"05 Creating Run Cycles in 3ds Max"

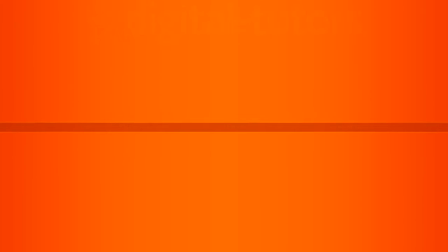0:01 we're now ready to add breakdowns. So in this lesson, we'll work on the down positions of the run.
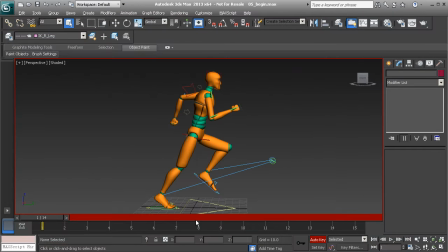0:09 The down positions will happen in between our extremes. So that's going to be frames 4 and 11. Let's go ahead and get right to work. We'll start with the center of gravity. We'll go to frame 4. And here, we're going to want to translate the center of gravity down.
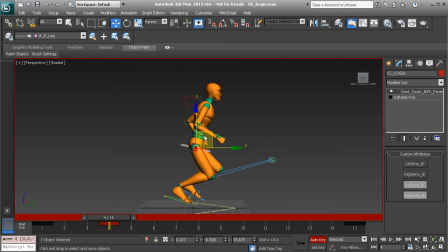0:24 Not too much. Of course, for a cartoony character, for more of a bop in the hips, you can go ahead and bring them down quite a bit. But here, we just want the motion to be noticeable. We don't want him to bounce around too much. We should also go ahead and rotate the character forward.
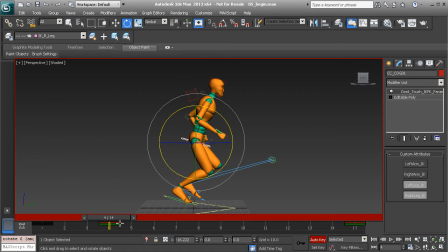0:42 So I'll go ahead and do that. The x-axis just slightly. All right, great. So from here, we can go ahead and take this keyframe. Let's hold down Shift and drag this over to frame 11. Now you'll see the character does not raise back up when we get to the next extreme on frame 8.
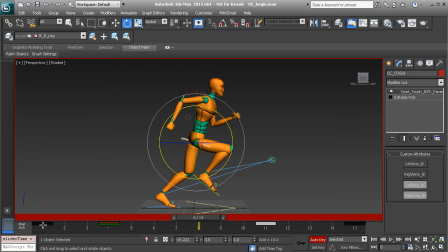1:00 This is very simple to tweak. All we need to do is take the keyframe from 1, let's hold down Shift, and drag that to frame 8. And there we have it. So now we're having a little bounce to the character center of gravity. Perfect. Let's go ahead and start to work on the legs. The left foot needs to plant.
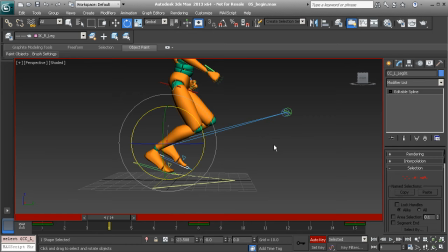1:17 All right, so with that selected, let's go ahead and Alt-right click and choose Transform to 0. That'll keep it on the floor. We'll now grab the ball control. Again, Alt-right click and choose Transform to 0. And now we need to make sure that the heel hits first, and then the foot will plant fully 1 frame after.
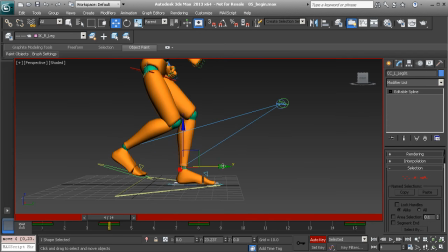1:35 So on frame 4, let's go ahead and bring the leg up a bit more forward in the y-axis.
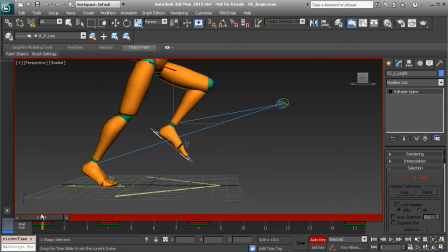1:42 All right, great. From there, we'll go to the heel control.
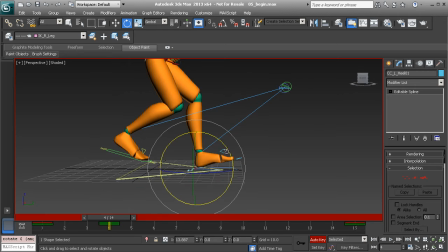1:49 We'll go ahead and rotate the heel up, not too high. For more stylized characters, for more of a flap, you can go ahead and bring this up a bit more. But for realism, we don't want this brought up too high. All right, great.
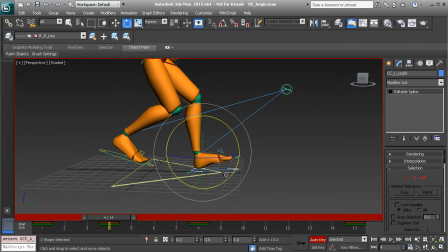2:03 And I think we can go ahead and push this control forward a bit more. We don't want to extend this leg. We just want there to be a slight bend. If we extend this leg, then the pose would be unnatural and the run would seem off.
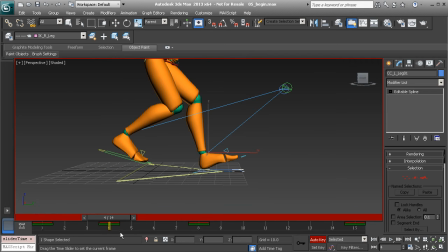2:24 Okay, great. So that's looking good. Let's go ahead and take care of the right foot.
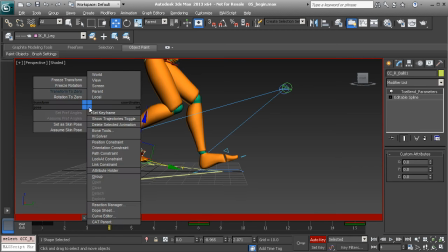2:29 So let's grab the ball control, and on frame 4, we'll go ahead and Alt-right click and choose Transform to 0.
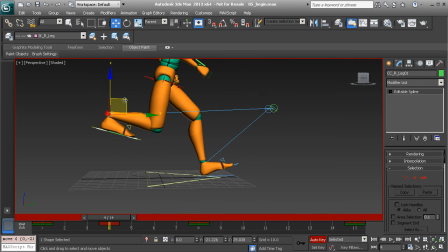2:34 And now we can take this leg, we can bring it back, and then rotate the foot back as well for some follow through. So as it rotates up, here's what we end up with. So we have a really nice looking down position.
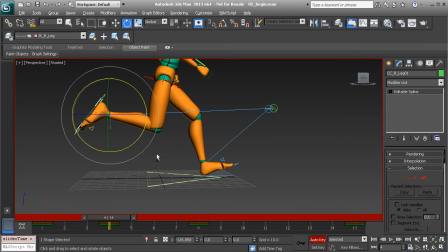2:50 Great stuff. I think we are ready to copy and paste our values. So since we have the right leg selected, let's go ahead and start here.
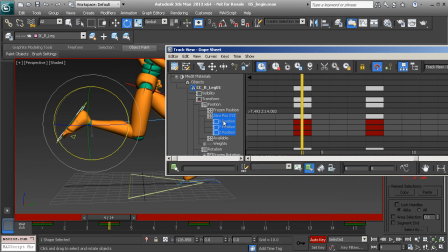2:58 We'll right click and grab our dope sheet, and let's go ahead and find our 0 position as well as 0 Euler tracks. All right, with them selected, we'll now go ahead and grab frame 4 and copy.
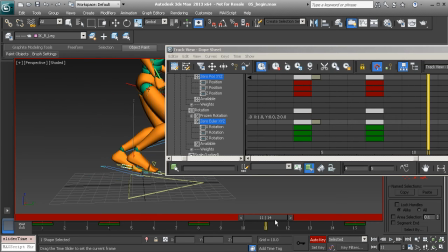3:14 Now let's go ahead and transfer this over to the left leg.
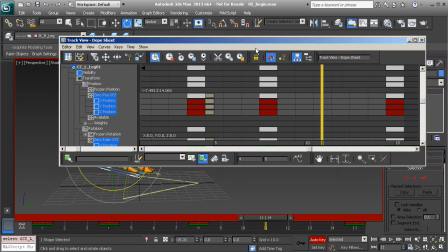3:18 So we'll go ahead and select that control, and on frame 11, we'll highlight our time and paste.
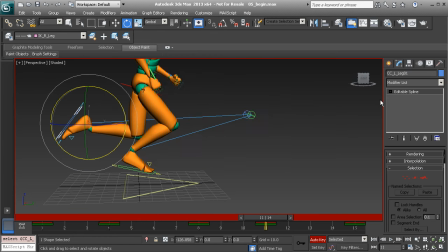3:28 Let's take a look. All right, that pose looks pretty good. I'll minimize the dope sheet. We just need to do a little bit of cleanup work here.
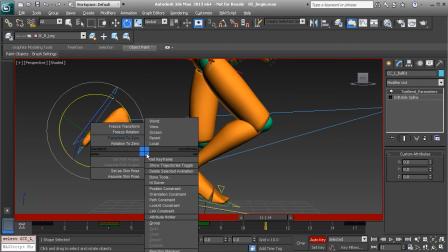3:34 For one, we need to take the ball of the foot. We'll Alt-right click and choose Transform to 0 to flatten that out.
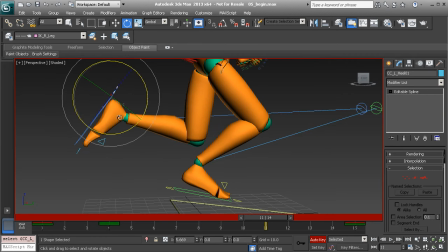3:39 We need to do the same thing for the heel control. So with that selected, again, we'll Alt-right click and choose Transform to 0.
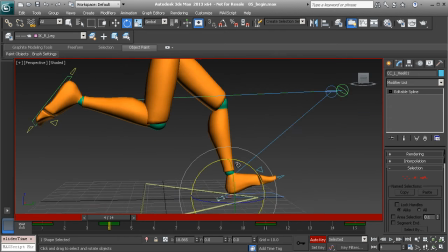3:45 All right, perfect. Now, going back to frame 4, we now need to transfer the pose on the left leg over to the right.
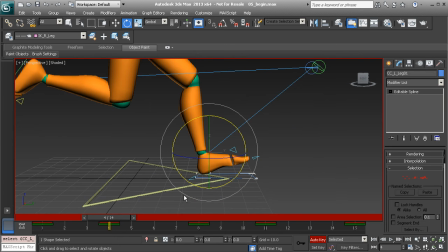3:54 So again, with the left leg's control object selected, we'll move back to our dope sheet.
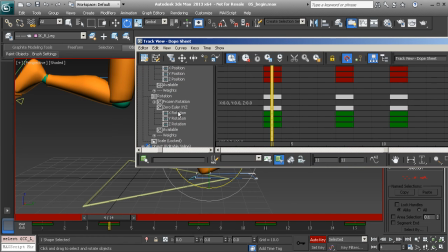4:01 We'll grab the position and the Euler tracks.